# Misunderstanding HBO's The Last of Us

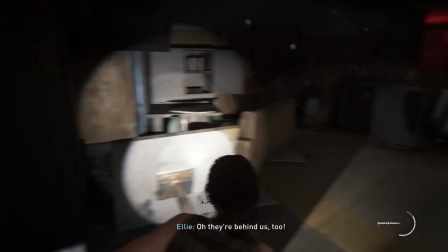In the game, there's quite a number of cordyceps that seemingly come out of nowhere, and they are actively chasing our characters.
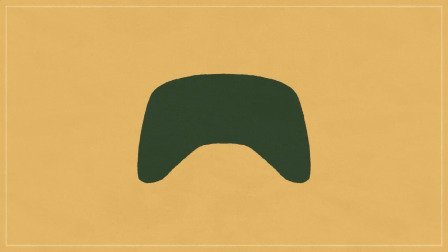And we know why it's done this way. This is a video game, and a lot of people play video games for the sake of action and excitement.
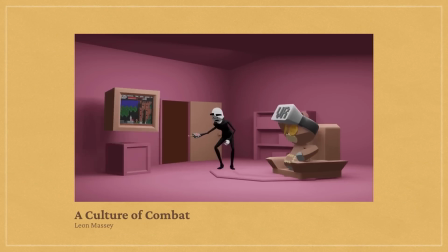Go watch Leon's video to see how our expectations and perception of combat in games got to this point.
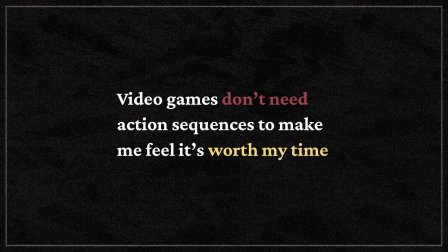Now, don't misunderstand me, I think video games don't need action sequences to make me feel like it's worth my time.
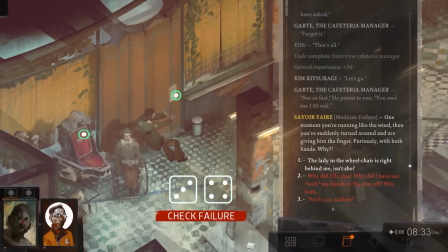One of my favorite games is mostly just reading and decision making, and I argue how that can be more engaging than some Hollywood wannabe video games.
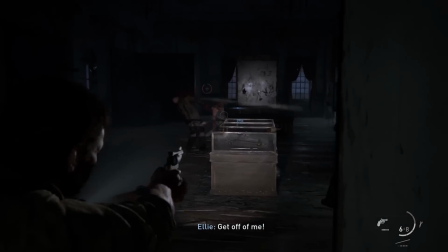But in the context of The Last of Us as DLC, action is to be expected.
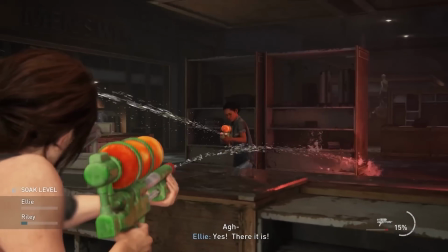While the gameplay between Ellie and Riley is a cute twist on the gameplay's mechanics,
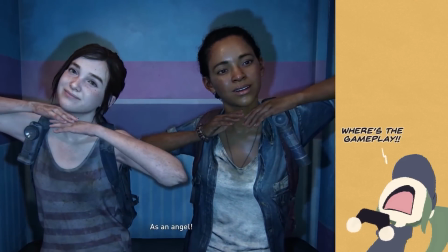people may be a bit disappointed if there wasn't some sort of build-up towards an action sequence at the end.
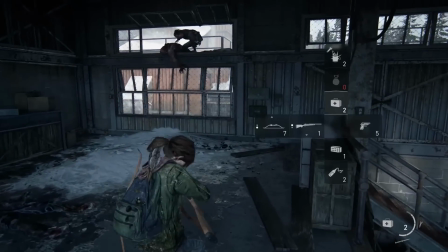And due to how you progress in games, harder is often associated with more or stronger enemies.
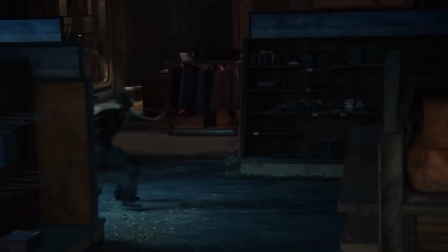And thus, something like Riley and Ellie's moment is interrupted by a bunch of zombies instead of like one, because that feels very underwhelming.
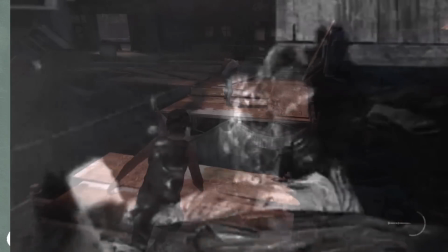And this is fine, I have my complaints with the original game overall,
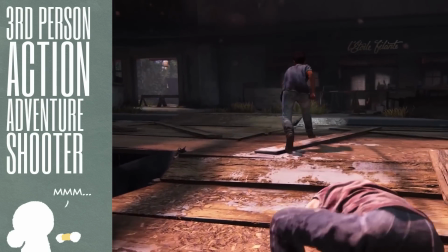but as a third-person action-adventure shooter, I think this climax makes sense.
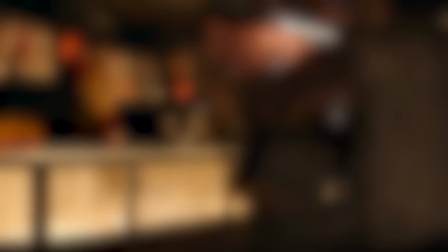But in the adaptation, the show wanted to do something different by just having one zombie ruin their moment.
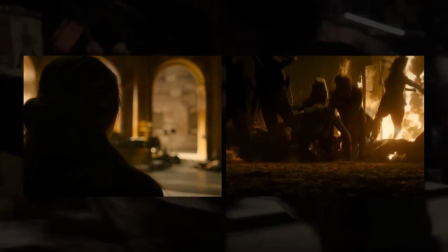While I personally like the change, since adding another zombie horde scene would feel redundant at this point, the main reason for this change was to explore how difficult it is to acquire that love and normalcy we take for granted now.
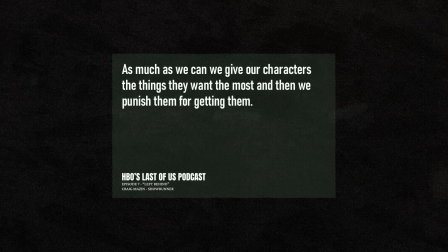As much as we can, we give our characters the things they want the most, and then we punish them for getting them.
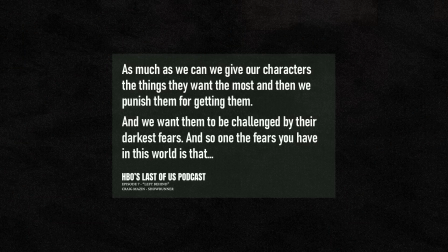And we want them to be challenged by their darkest fears.
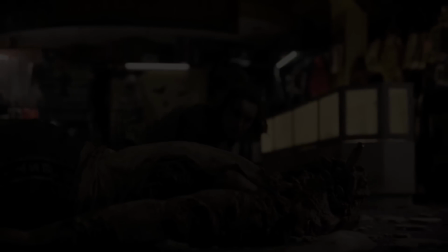And so one of the fears that you have in this world is that you're never safe enough to have fun.
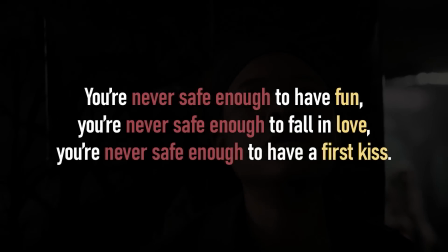You're never safe enough to fall in love. You're never safe enough to have a first kiss. All it takes is one cordyceps to ruin it all.
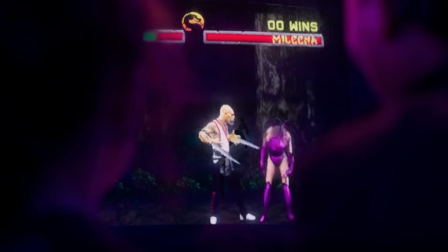One dormant cordyceps that awakens at the sound of a couple of tweens enjoying each other's time, fueled by their awkward romance.
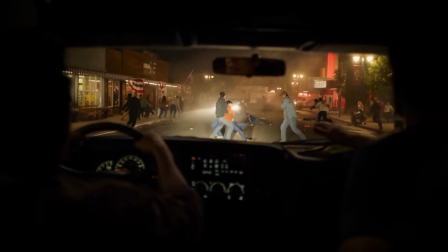We've already seen hordes of zombies ruin lives, so this scene shows us how easy it is for everything to fall apart.
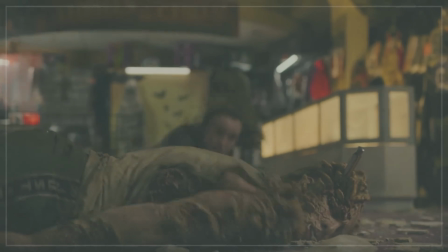It just takes one. And this change shows how aware the showrunners are of their material.
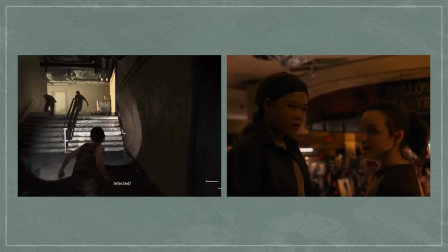There's an understanding of the difference between video games and television, and have adapted the narrative with artistic intent.
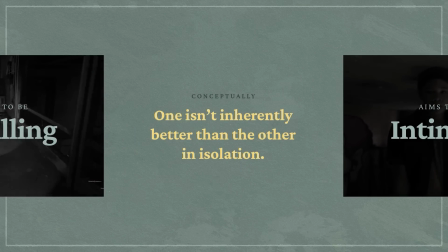One isn't inherently better than the other in isolation, and it's all about seeing the different avenues to explore the same themes.
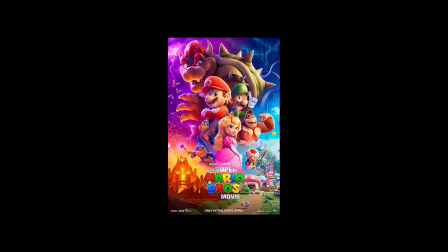It's a show that's not reliant on you knowing the source material, and it's a story that old fans will enjoy through this new interpretation.
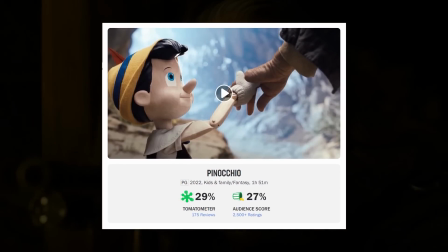You're not getting a cash-grab live-action Disney remake, you're getting an adaptation that's being adapted with thought and care.
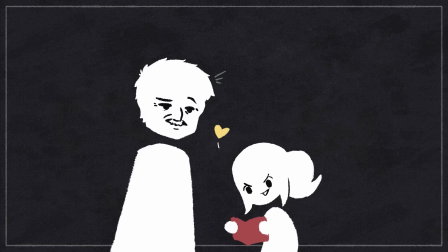It's a narrative about love, and it's always been that way. That's why episodes 3 and 7 exist.
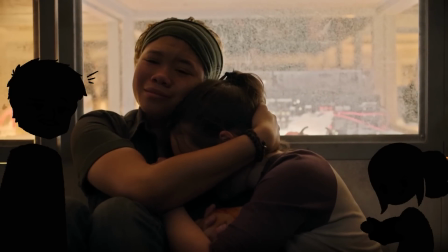It shows how beautiful and devastating it is to love someone in the apocalypse that differs from Joel and Ellie's relationship,
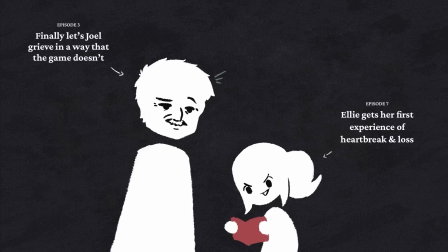while also adding something to their relationship. And I think that's neat.
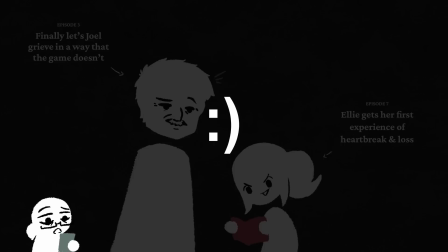And speaking of neat, I just want to quickly mention some stuff that I like about the show.
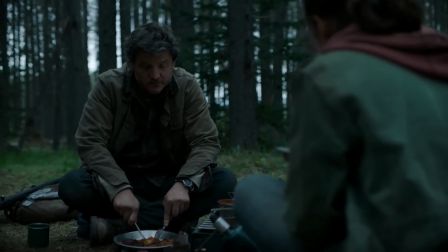I'm a big fan of Pedro Pascal's interpretation of Joel, even more so than Troy Baker's.
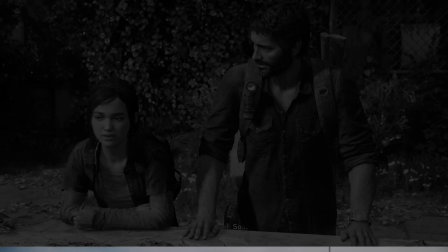They're both great, but I think Pascal's warmth has more charm than Baker's.
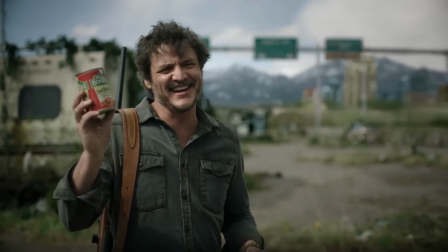Beefaroni, Chef Boyardee. Oh, cool.
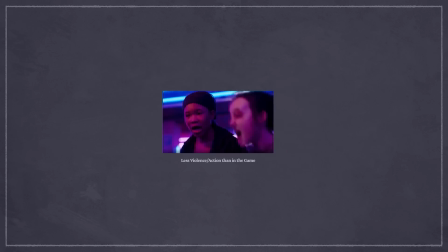With the reduced violence and zombies in the show, I think it makes the final rescue scene for Ellie more impactful in comparison.
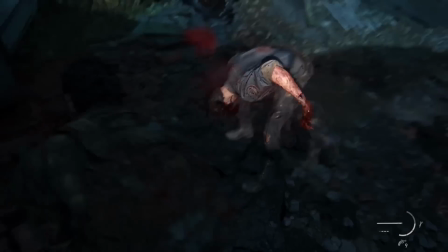You're strangling, shooting, and bashing a huge number of bodies in the game anyway,
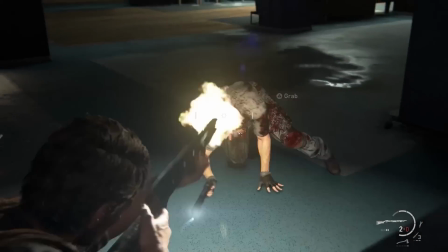so Joel rescuing Ellie from a bunch of guys isn't as impactful from a visual and mechanical standpoint.
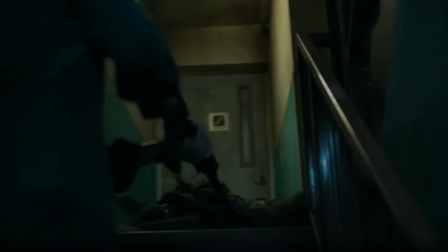As opposed to the show, when he decides to go all in, it feels more novel, justified, and satisfying.